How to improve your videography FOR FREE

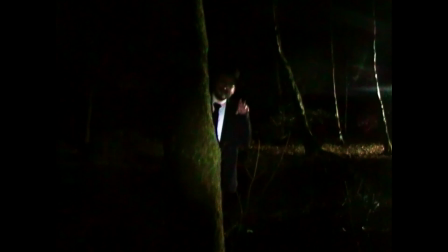Hey guys, Jay here, welcome back to the channel. I hope you're all doing really well. Today I wanted to go over some tips that we use on a music video shoot that we shot recently that not only help level up your visuals, but you can actually do them for free.
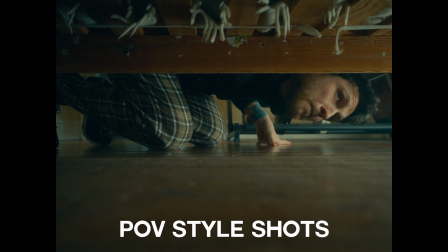So let's not waste time and we'll get straight into it. The first one might seem really obvious, but that's to change up your camera angles.
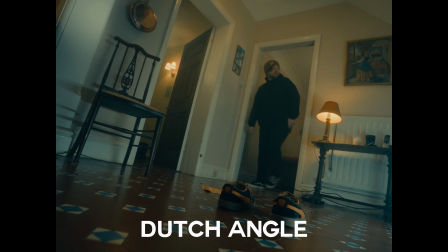You know, you're on set, you're getting your wides, your mids, your close-ups,
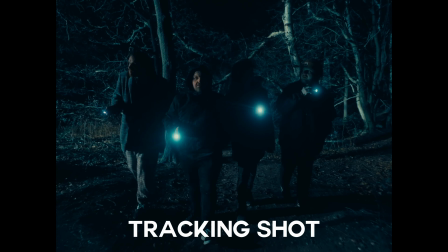but when you get into the edit and you've only got those 3 different shot types, it's going to get boring really quickly.
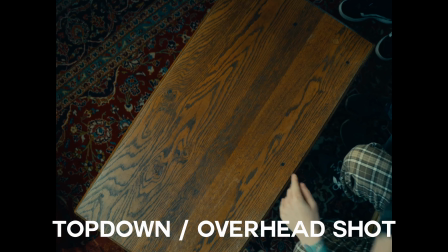Not just for you, but for the people watching it.
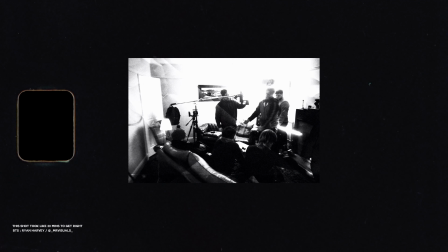In the music video that we shot recently, we did a variety of different setups, just to keep things fresh, and even though the shots might be on screen for just like seconds at a time,
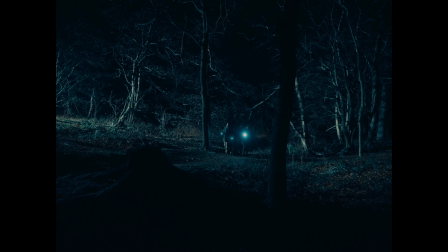it breaks up those wides, the mids, the close-ups,
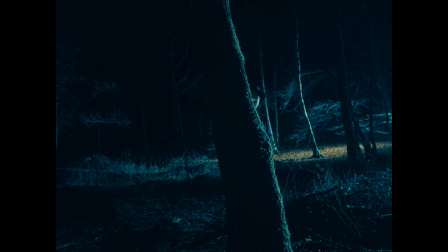just to keep things fresh and to kind of give your audience something to latch onto that isn't just those 3 shots.
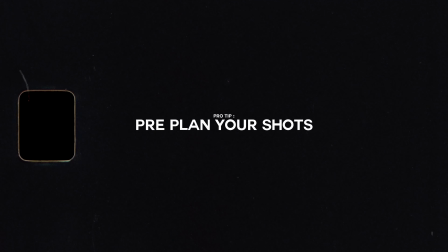We even had an overhead shot in there as well. I think it was on screen for 2 seconds, but I think it keeps things fresh and just stops the audience from getting complacent with what they're watching. Changing up your angles can be one of the first ways to really improve your filmmaking. It shows maturity and it can even level up your production, especially if you're doing pre-planned moves.
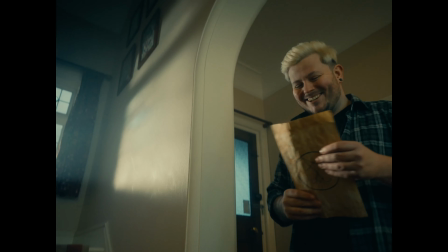For example, we do a lot of tripod shots in our videos,
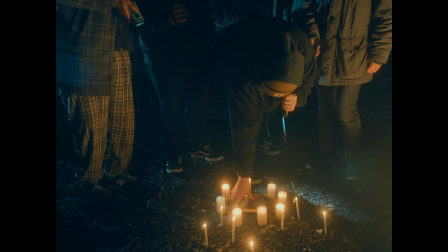and that might be down to budget or crew or story, but you can still get really creative with those kinds of shots. One of my favorite things to do with a tripod shot is have your characters dictate the action of your camera angle. So in these examples, you can see the tripod shot follows the characters.
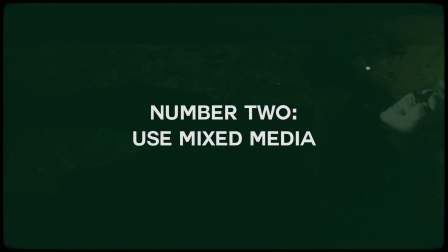They're either standing up or coming into frame, or they're crouching down to pick up a piece of paper on the floor.
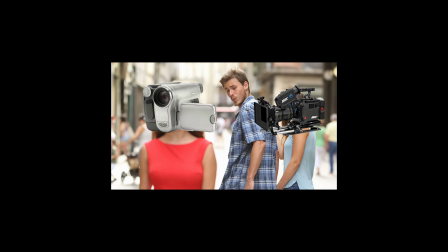And it's just those little moves that can help level up your production even further. Basically, changing up your angles will keep things fresh.
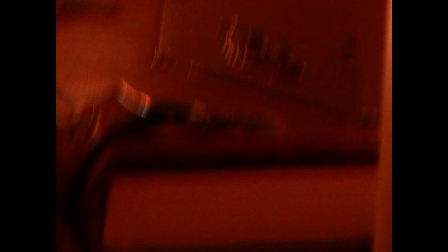Not only will you have a better time in the edit, but if you take the time to plan out these different shots and different angles, your audience are going to pay much more attention,
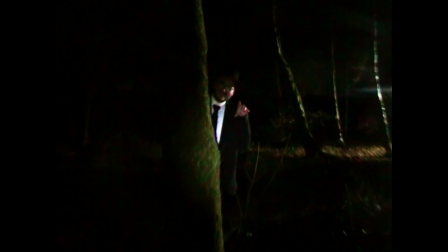and in the long run, that's a win-win, really. Another method of changing up your visuals is by using mixed media. And all I mean by that is changing what you're actually shooting your content with.
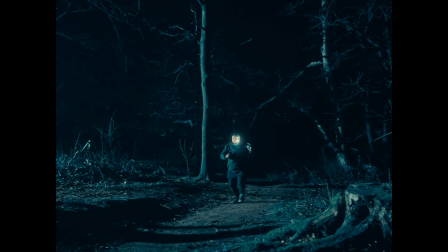So instead of shooting it with your go-to camera of choice, maybe shoot it on a dad cam or your phone. And you could easily write this into the story. In our example, we had the band go into the forest with an old digital VHS style dad cam, and the leveling quality broke up the action even further and kept things fresh.
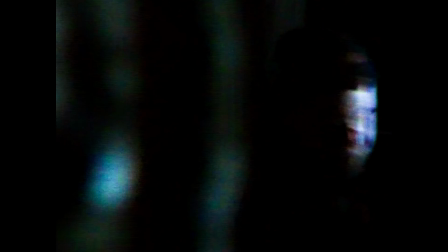I'm going to say fresh a lot in this video, but that's the whole point.
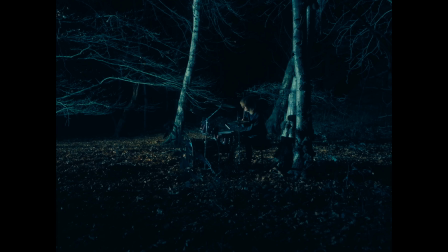Not only were these shots treated like real life recordings, kind of Blair Witch style POV shots, it kept things fresh, it looked different, and it just gave us a bit more leeway in the edit to keep things exciting and to keep the energy up with the song.
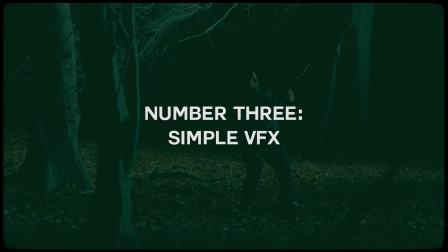We even used them during some performance sections where you can see the band performing on their instruments, and because we'd introduced it as a narrative component, it blended the 2 sections, the narrative and the performance together, which made the whole video feel a lot more cohesive. Now, I'm not saying you need to do mixed media on every single video shoot, but it is a fun way of re-engaging your audience and also just changing things up as well. The third thing you can try is by adding simple VFX shots to your video. This can be tricky or complicated depending on how you go about doing it,
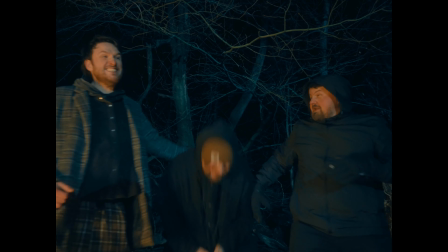so try and keep your situations and scenarios in which these VFX shots exist simple.
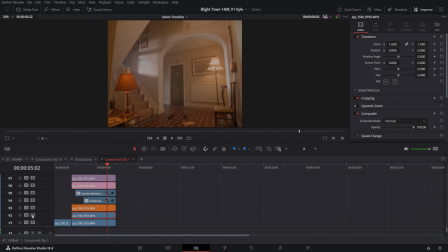So in our music video, we had 3 different VFX shots, and they were all basically achieved in the same way. We had a band member vanishing, and they were then buried underground, and then at the end they reappeared.
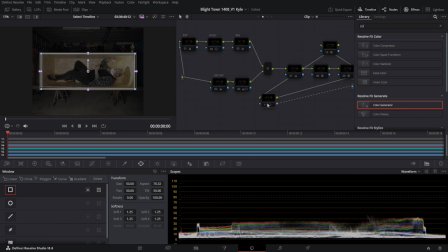And like I said, all of these shots were achieved in the same way, just with a combination of masks and clean plates. A clean plate is basically the background or your scene with no talent in shot. All it means is that when you do mask out your talent, you'll have that plate or that shot underneath the layer, so you don't have to draw it back in or anything like that, or special effects.